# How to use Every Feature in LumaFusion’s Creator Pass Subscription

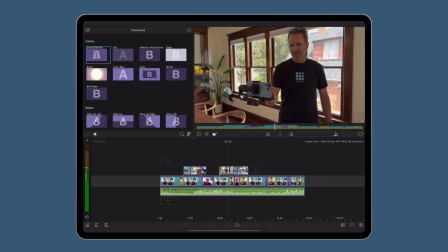Now that I've applied speed ramping and easing to a select few of the B-roll clips,
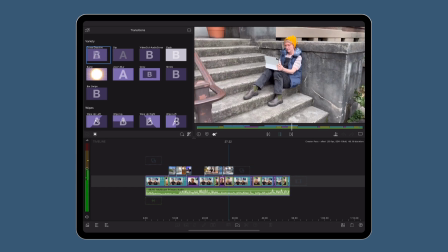let's have a look now at how much more excitement we've injected into the timeline.
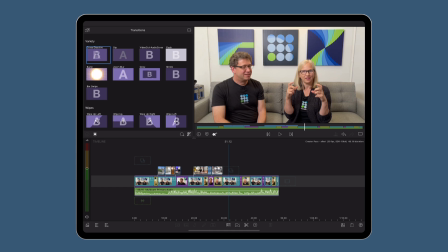As we've taken a look at the ease editor now, let's add our graphics back onto the timeline and see how we can make those look a little bit more professional.
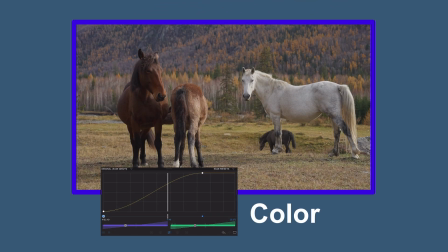You see, easing is not just for speed ramping, it's a key feature within LumaFusion's new updates and can be used to control the rate
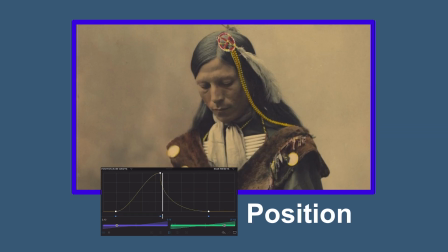of change between any value differences between keyframes in the six clip editors.
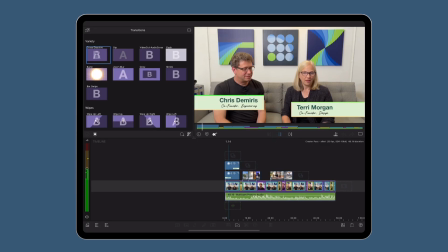Take the animation of the lower third graphics here, for example, where in the frame and fit editor,
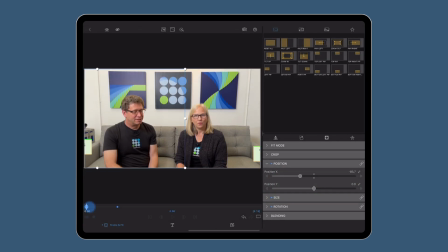I have this title arriving on screen from left to right. Without easing, as it is at the moment, the graphic just stops suddenly when it lands at the second keyframe. However, as easing allows me to gradually affect the rate of change over time,
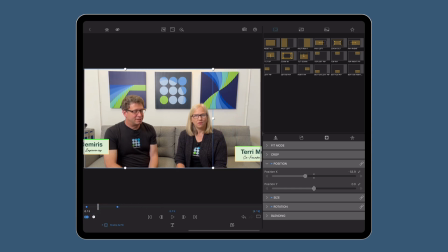so in this case the movement as the graphic is travelling from left to right,
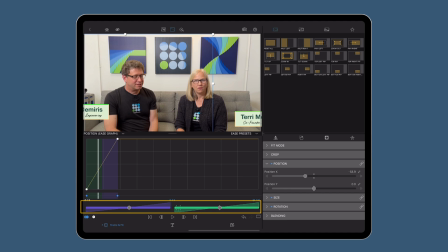I can open the ease editor and use these handles to control the easing going into and out of the two keyframes, making the graphic take off and land its journey softly, looking a lot more natural and professional.
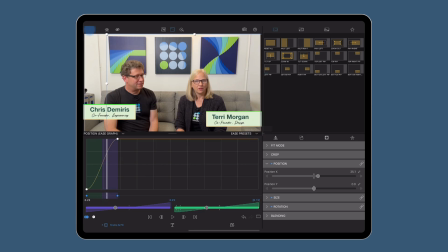You can see this ultimately gives me more control over the look and feel of the content when I can control its rate of change,
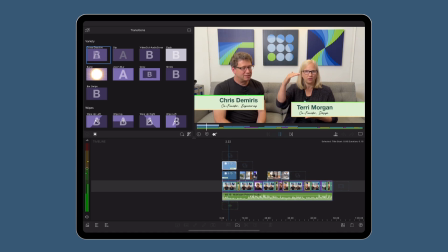in this case, its movement across the screen.
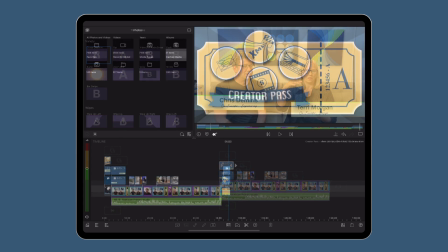Taking our animation a step further now, as we add our main titles back in at either end of the timeline,
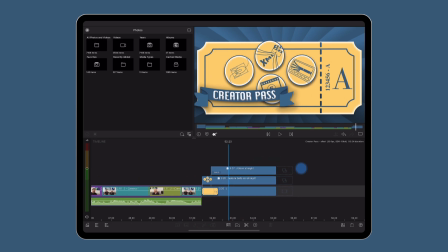we can see that the trajectory of all the movements of our media in this project are all in straight lines. Now, this is fine and looks very professional in the example we just saw, but it can be a bit restrictive if you want to create an animation that's free-flowing and moving about your page with ease.
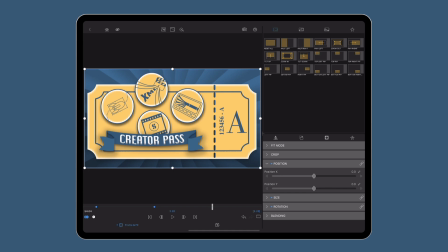Let's look at this graphic here at the end of the video as an example. The circular graphics representing the enhanced features in the creator pass here are moving from point A to point B in a single direction.
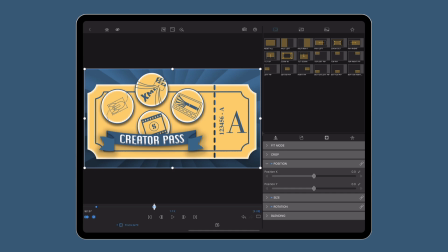However, we can make one of our creative improvements here because as part of the creator pass, we can now unlock enhanced keyframing. With that comes access to the path editor, which enables us to embrace the power of Bezier curves in our editing, creating beautifully curved animations.
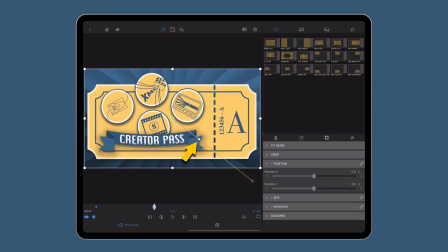Using these handles, which will appear on a keyframed clip when the path editor is selected in the frame and fit editor, I can make the end graphic swoop gracefully into shot, following a curve of my choice. What's more, when I add easing into this animation,
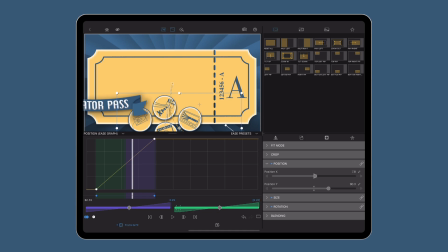I can choose to make the movement of these graphics more dramatic or subtle, depending on the look I'm going for.
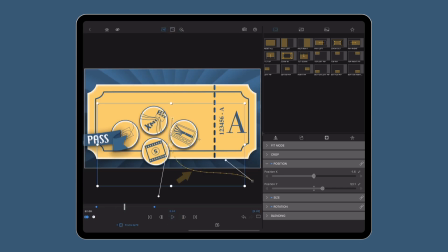The easing placed on a clip's path is represented by these dots, which show how far the graphic is moving between frames.
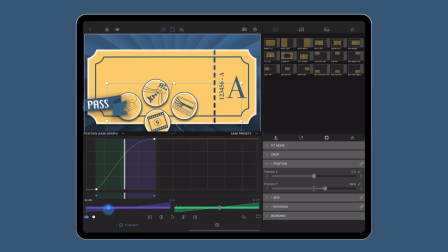The wider the dots are apart, the faster the rate of change. See now how a very rigid animation has been transformed to a more fluid and creative one with access to the path editor.
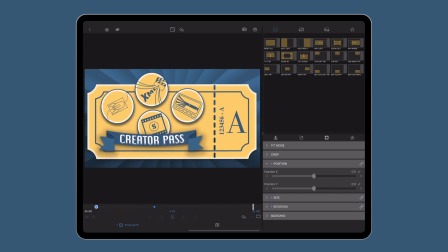You can also make use of the path editor when you've added effects with a center point,
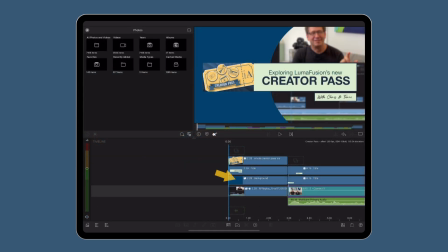like here in the opening titles, where this layer has the whole effect applied, so we can see the layer underneath.
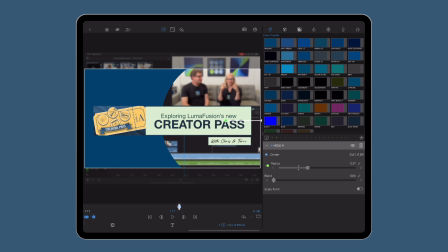By adding keyframes here, moving the center left to right, I can not only create a moving path for the effect, but now with enhanced keyframing, I can make that path curved and take full control over the direction it takes across the screen.
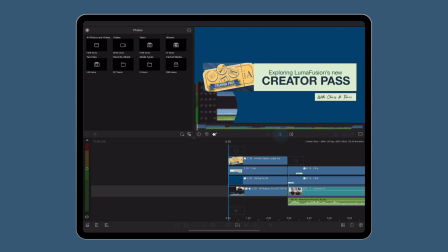See how that swoop draws your eye? It's all about adding flow and finesse to the timeline.
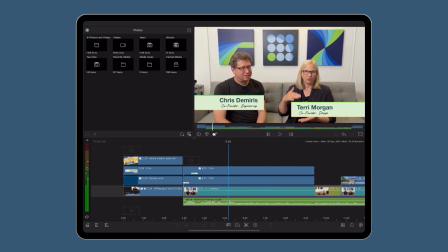Now, talking about flow of the timeline, let's look to Storyblocks,
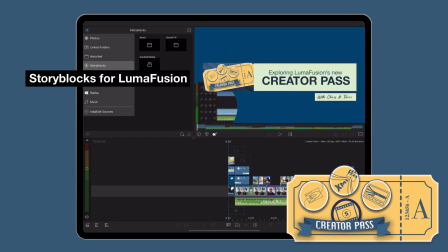where we need to add a bit of atmosphere and musical energy to this project.
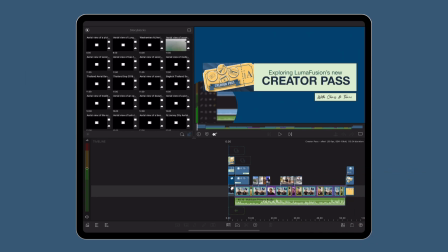In Storyblocks, and as part of the Creator Pass, you'll get access to thousands of videos,
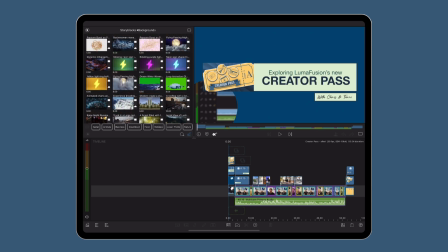backgrounds, sound effects, and pieces of music to add to your edits, without needing to surf the web for affordable and appropriate content.